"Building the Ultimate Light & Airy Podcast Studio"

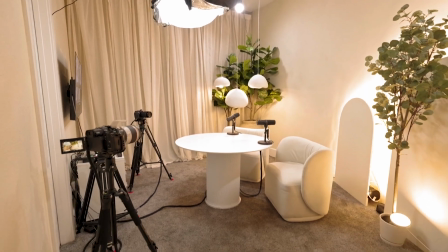Today we're building a professional looking YouTube studio here in Las Vegas with not one, not two, but 3 camera angles.
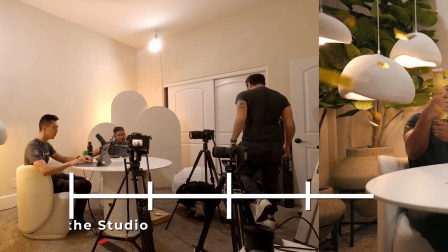We're gonna show you every single step from start to finish, from planning the space to our entire design process to how we set up all the equipment.
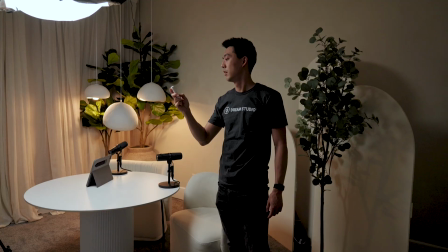Whoa. Oh my gosh, I love it. I'm so excited to show you guys the final reveal at the end.
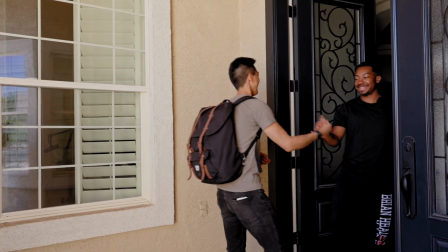Good to see you guys. What's up, Chad? Hey. How's it going? How's it going?
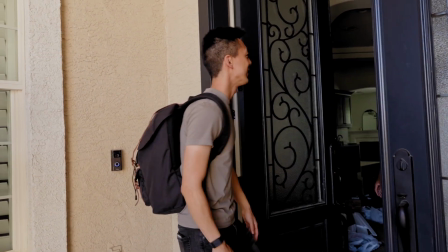Nice to see you. You guys excited for your studio? Yeah. Pumped. Let's Get get started?
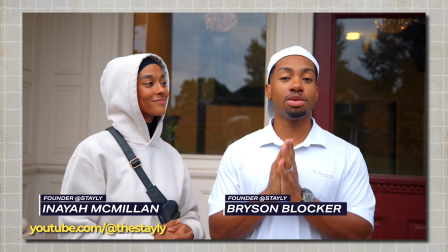Yeah. Let's go. All right, so this is Bryson and Anaya, 2 amazing 7-figure entrepreneurs building an empire with Airbnbs across the country. They wanted to build a professional looking studio for YouTube videos and for live calls with the community.
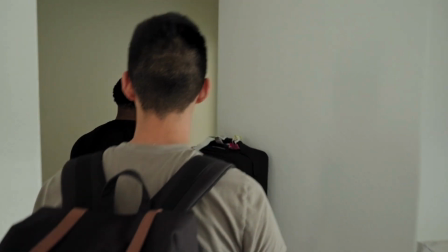So this was formerly my somewhat of a YouTube space. For the sake of time, we already sent in some local painters and assembly folks who all got this amazing work done before we arrived on site.
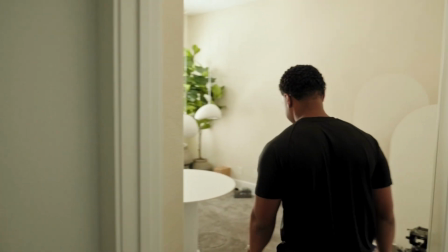It was kind of just my my desk.
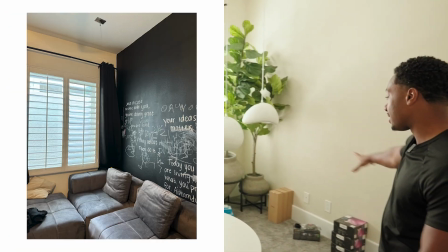I had a black chalk board back there and I had a couch, but now it's going to be fully for YouTube, so I'll only be in here to record.
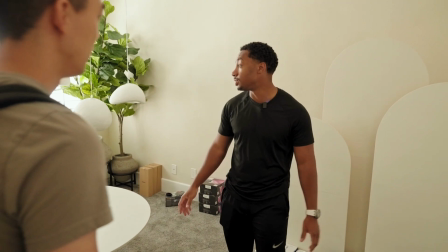It's really feminine and really soft, but I think it's beautiful. You don't come in here and feel bad.
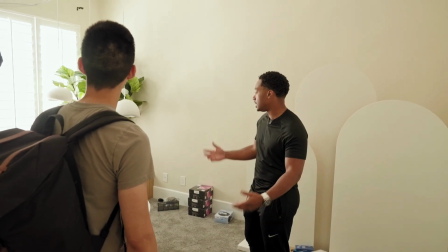It's light, it's super chill, and it has a design aspect to it, so here it is.
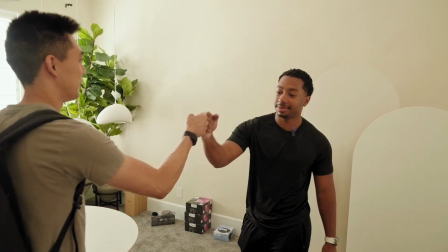I love it. Thanks, man. Well, you go have some fun. We'll take care of this. For sure. And can't wait to show you guys.
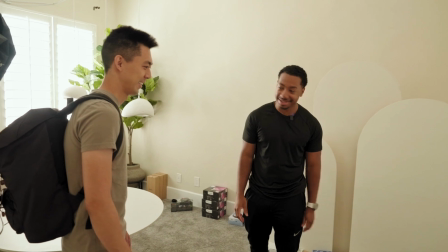I'm excited to come back to a finished studio. Awesome. Thanks, For bro. sure. Before we started the build, it was important for us to understand why they wanted a studio, why this was important for them. The content is a really big part of our business and it takes a lot of time, but right now we're also doing so many other things, like working with our students, setting up properties.
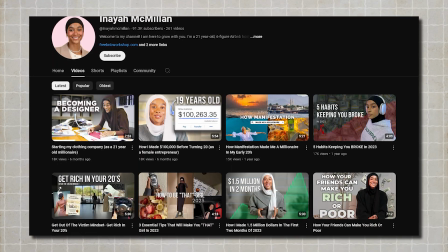For me, my personal brand is really important and I like it to look cohesive. I like it to all kind of fit together. I don't like when it looks so chaotic. So not having one set place to film and always filming in different places with different lighting, it took so much prep work just to film that by the time we started filming, I would just be tired. I was just not trying to film anymore, but once the studio's finished, it'll be so much easier to just get to the end result. She can just focus on being a creator and not like a director or whatever. So we really just didn't have the time to set up a studio, but we knew we needed one, and so that's why we decided to go with you guys. So let's take a look at their old setup. There's a lot we can improve here, but I have to give them credit. It's better than most studios already.
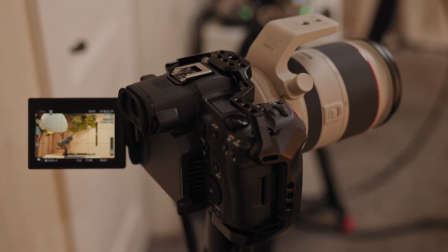They have good background blur, which tells me they're using a proper camera and lens with a working understanding of camera settings.
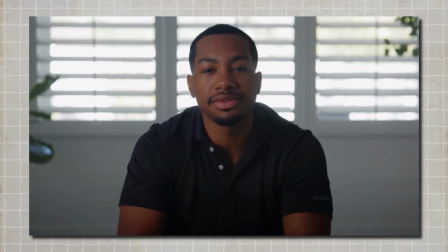They also have a great symmetrical composition with Bryson front and center. However, the lighting feels a bit depressing and there's a lot of bare white space in the background that makes the scene feel empty.
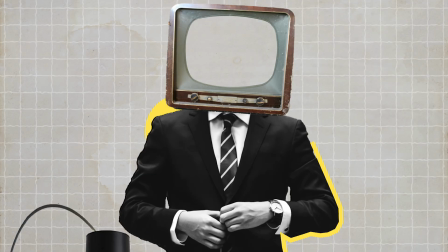Remember, your studio is like your digital suit. The way it comes across will affect how people perceive you and your business too. So I want the studio to enable them to do more. I don't want them to be bogged down anymore by setting things up all the time. I don't want them to have to figure out their camera settings and lighting angles and all this stuff for hours and hours whenever they're trying to just record something. This studio will always be ready, never touched, never moved. So this becomes a true powerhouse of content output for them.
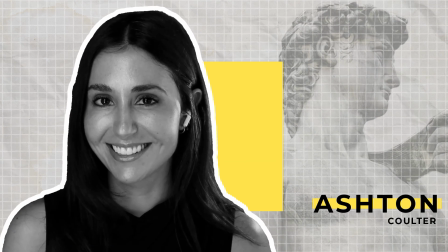And to make all that possible, I asked for the help of my trusty teammates, Ashton, our design expert, and Victor, our gear specialist.
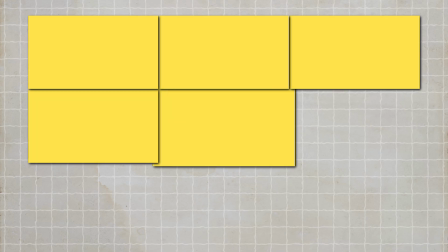Anaya said that she loved a clean and simple aesthetic, so I came up with a couple options. Anaya wanted the space to be bright and airy.
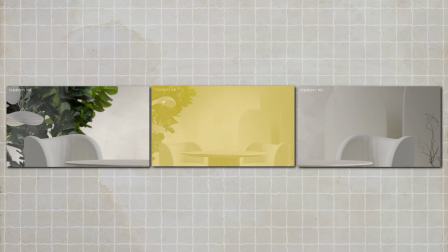This design direction really resonated with them. I'll be bringing in a unique lighting element made from 3 different sized arches that will backlight to create depth in a simple way. I also want to custom create a 3-tone line wash to add substance to the walls in the space.
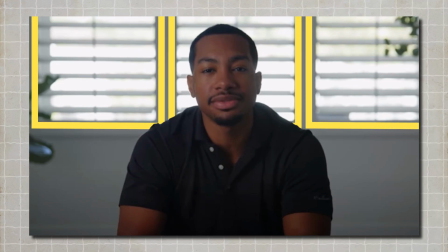The first thing I noticed was the window in the background, which could be okay in some situations,
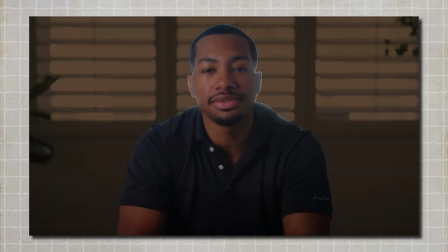but say you want to shoot some ideas at night or a different time of the day, that can affect the shot a lot, and we want them to be able to record quickly and easily. Because this studio is for Bryson and Anaya, we didn't want just 1 camera.
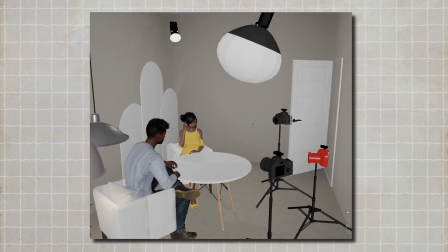We need 3. We're gonna build a 3 camera setup. We wanted 1 wide shot and 2 close-up angles for the speakers. And with that, our team went to work.